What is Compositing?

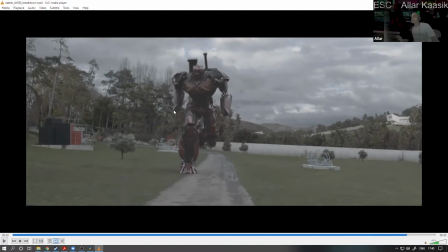some elements of month that kind of kick off uh making it motion blurred so it so it looks like it's actually been filmed with the same camera
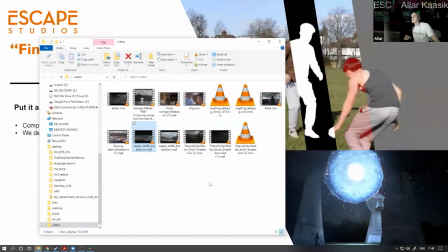this is this is what um what compositors do and um and what we are kind of really really all all about um show you this one as well um it's another shot from this other movie
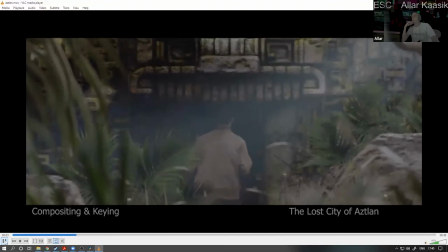again just just showing the art of finishing and keying as well again did not have the opportunity to really take the character to do a Aztec
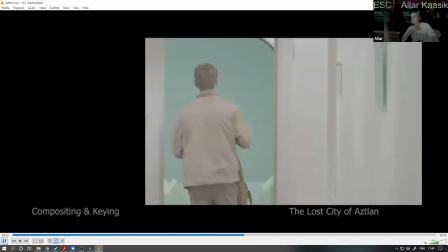pyramid so we took him to the basement for
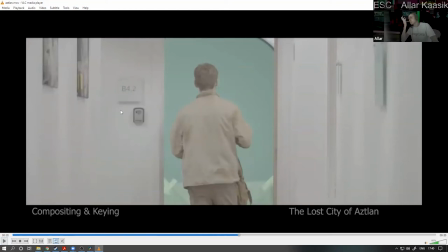those who have been to escape you will recognize b42 so that's that's that's the room there this is a little portable green screen that we set up and we filmed it with a really really long lens to get the same view as it would be in this kind of
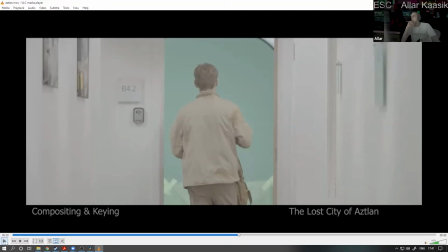real world and we cut him out and you don't even need that much green screen you only need green screen that's big enough to be behind the person everything else is irrelevant we can easily remove that so we
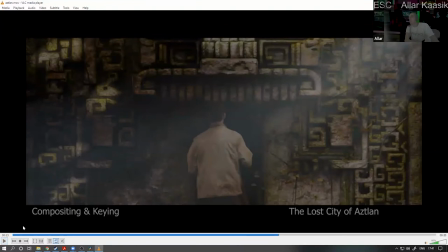take this person we create a CG background and we start putting it together we put those plants in there
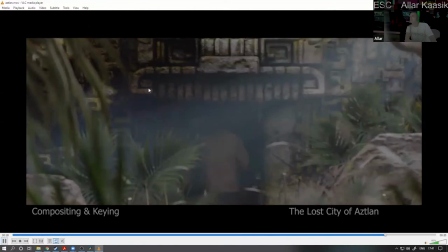we put elements we put light rays you put little bugs that fly around and there's a
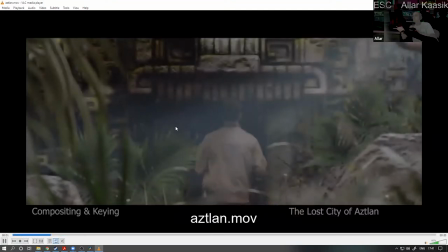compositor you put a little bit of smoke and fog in there all of this to kind of give this interaction to give this feeling that you know this is that he's actually there
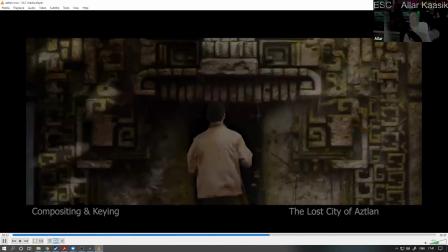he's actually in Guatemala but he's not is in our building basement.
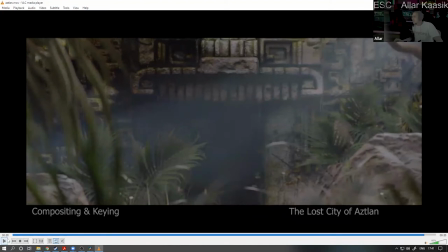And yeah, this is kind of what we do. What kind of softwares do we use for this kind of stuff?
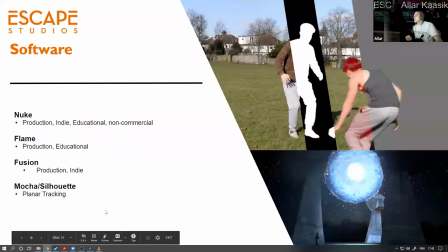There's Nuke, Flame, Fusion, Mocha and Silhouette.
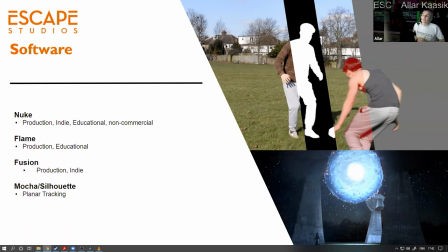Nuke is what the industry uses and what we teach here as well. it's expensive if you buy the production license it's affordable for a vfx artist if you buy the indie license but it has an education license and it has
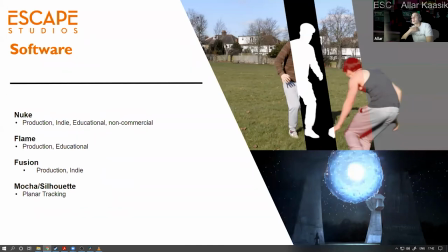non-commercial version as well so if you want to start playing with compositing tonight you can start start right now another one which we don't teach but some of our tutors have extensive experience in that is flame flame
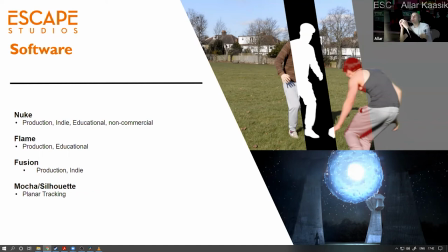historically has mostly been a compositing and finishing tool so most commercials still these days as well actually go through flame as well so if you have a short piece such a commercial and you want to add these looks to
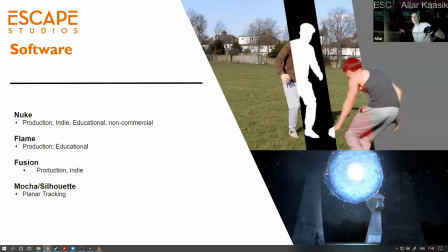all this shot you really want one person to do it for all the shots to make it all consistent and and and you want the director's input there as well because the client is there they want to see that make sure that their product is actually really you know visible so so then
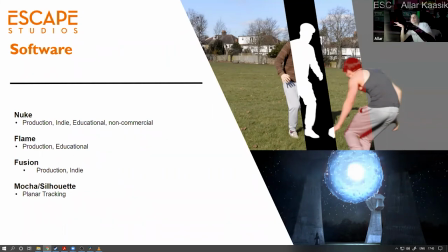you then you kind of do it do all the shots at the same time so this is something that flame does fusion is another one which has had over a thousand Hollywood movies made by it and And they are really,
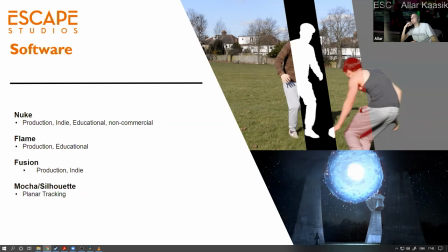really affordable. Fusion comes in another software package called Blackmagic Resolve. And it also has a free version. And the free version is very capable.
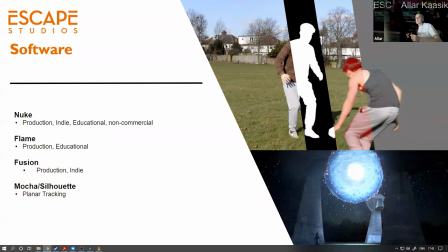So you can do a lot of things with the free version. So if you want to, again, learn compositing and kind of start learning tonight, I really strongly recommend learning Fusion as well. Some of our tutors are authorized Fusion trainers as well.